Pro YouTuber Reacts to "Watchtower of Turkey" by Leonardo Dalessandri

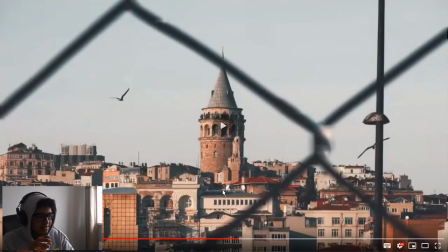7:48 as the music builds up you heard the two beats yeah
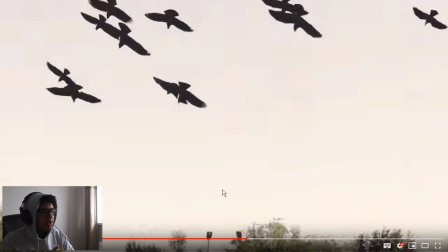7:55 those two beats were like oh it's about to get intense lads the birds showing the journey from one place to the other is bringing
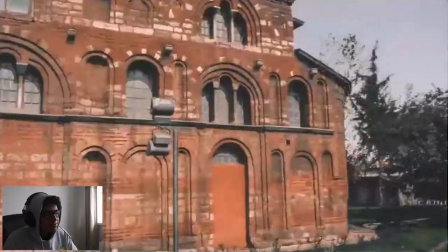8:01 us closer to the action right now it's focusing on little boys not really a topic I want to
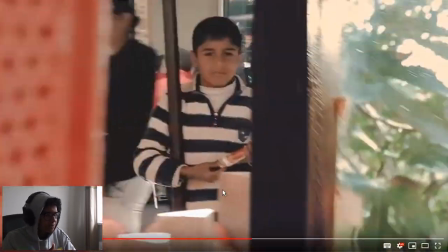8:07 delve too deep on YouTube's a cautious but you've got
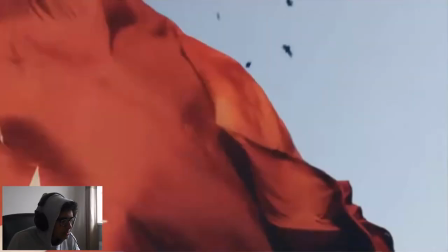8:12 to be cautious in YouTube nowadays oh that was interesting that was
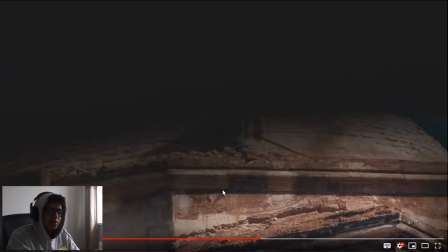8:19 pushing on the swing pushing because he's pushing on the swing like he's pushing on the camera the guy building working
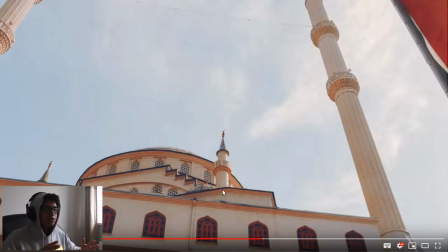8:25 on the thing and then showing a huge grand building shows the work that goes into such a grand elaborate design
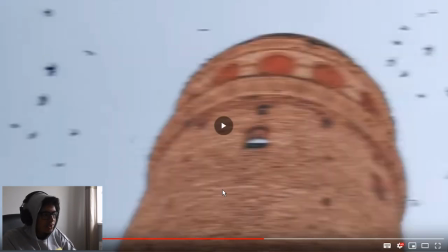8:31 the turkey flag it's popping up to remind me of what we're watching the watchtower I think that's the watchtower I don't know
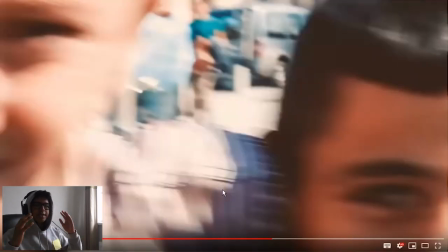8:38 yeah it's delving into little sections of culture now before it was really establishing like this is Turkey and now saying this is a part of Turkey this is a part of
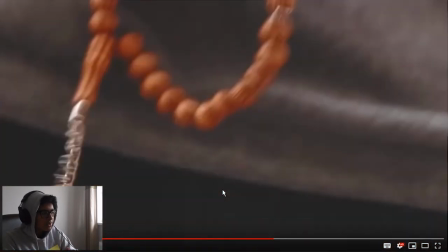8:45 you know the robotics the dancing that's one the religion has been emphasized
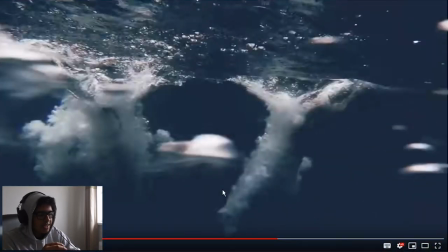8:50 all throughout with the beads and the Quran and the pages so religion
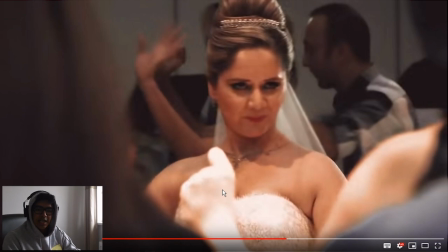8:55 is playing a big part in this alright here's where as the music elevates the sound and the excitement and the energy elevates with the people remember the start was serenity will have people maybe by themselves this is a crowd this is enjoyment this is
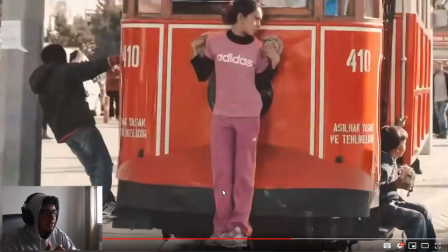9:08 energy this is vibrant look at that look at
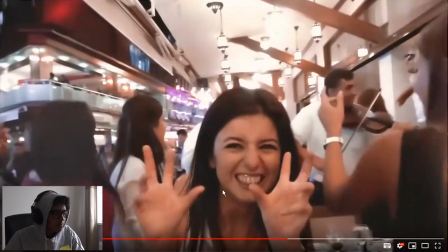9:13 that beautiful oh zoom in the zoom in look at that look at this bang
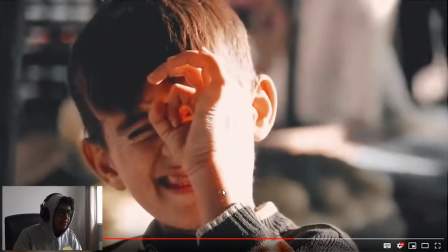9:17 bang bang bang bang damn even him doing this that even shows all you're that's what we've been doing we've been zooming into a smaller point each time focusing deeper and deeper into Turkey man look at this so as
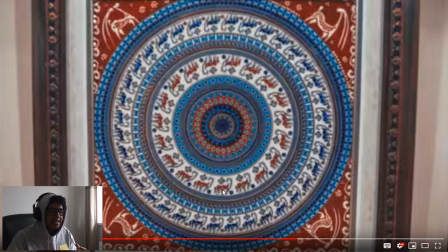9:30 the music picks up you know he's speeding up but he's making it really clear also whenever I speed up my edits whenever I do really fast edits you cannot tell what's going on you cannot tell a single thing but this guy it's got it covered mate
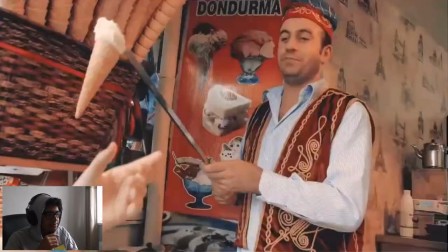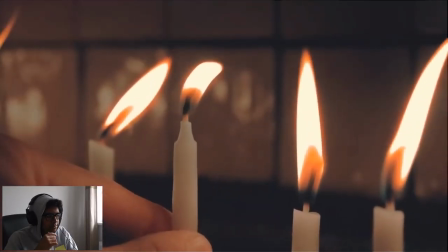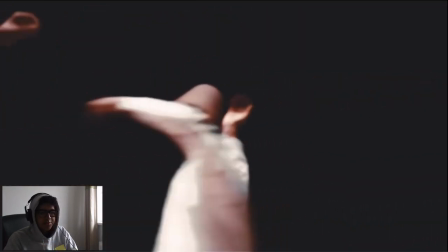9:54 again he's matching the pace of the music really well at the pace of the
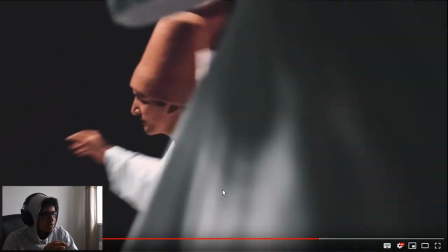10:01 video yeah what was that did he just much is that a real person and then you match
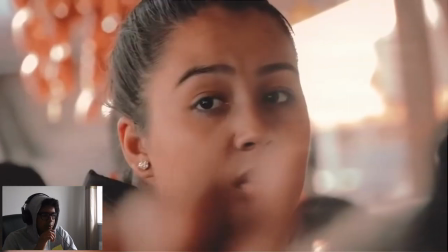10:07 that to a spinning doll action figure thing that's cool stone
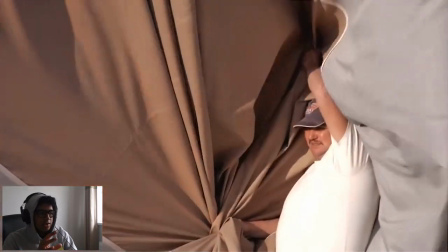10:17 right down as the music stops music starts to build up again more emotional loads and loads of landscape shots the landscape it emphasizing the beauty the serenity
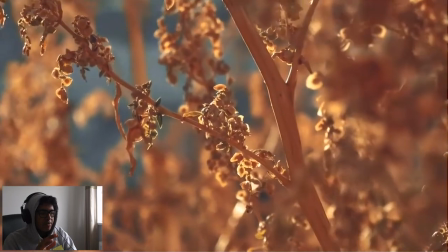10:25 violins matching the violin and the music shadows showing not everything is how it seems you know we need to look at what's behind the facade what's
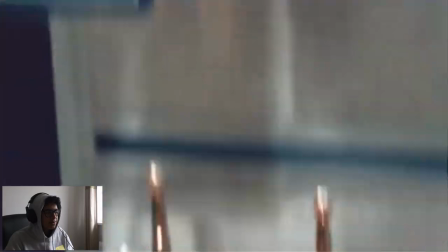10:34 the actual real raw authentic substance of Turkey ooh round two round two this is the second
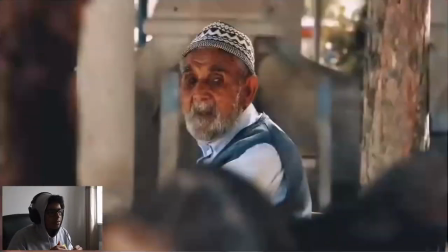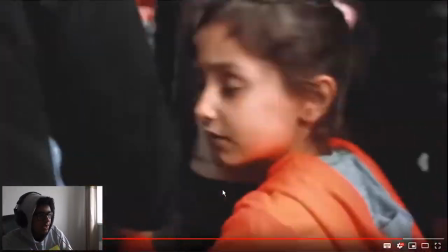10:48 peak I'm sorry right this shot right here watch watch watch watch yeah that guy's
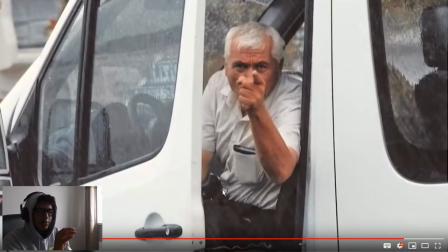10:52 pointing right pointing the direction this establishes a direction Bang,
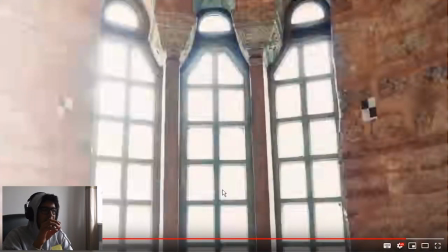10:57 go back. In. That zoom was perfect.
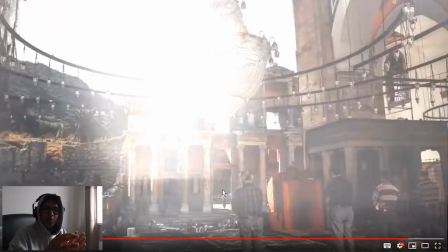11:02 In, in, in. Turn. The turn around the focal point, the pivot. It brings our eyes towards the guy. We've seen that guy a lot of times. Like the beard and the weird hat thing. That's obviously like a central point of what he's trying to go off of. Since he's gone so far, he's rotated around that singular point.
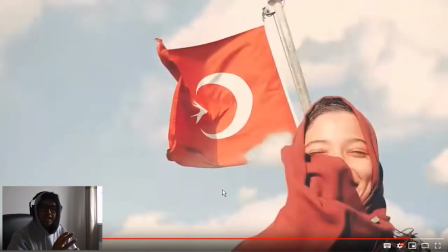11:19 He's coming back. See he keeps rotating around people. He hasn't rotated around buildings as such. He's rotating around people. Again showing their focal point. Turkish flag again coming up.
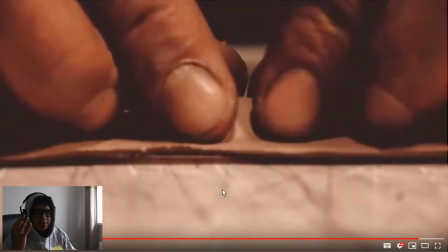11:35 It is just too much for me to handle lads.
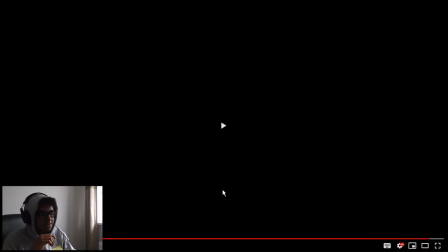11:41 I'm not even gonna try to explain that. Jesus. Watch Star of Turkey. Beautiful! Right, get ready for a pro youtuber react to.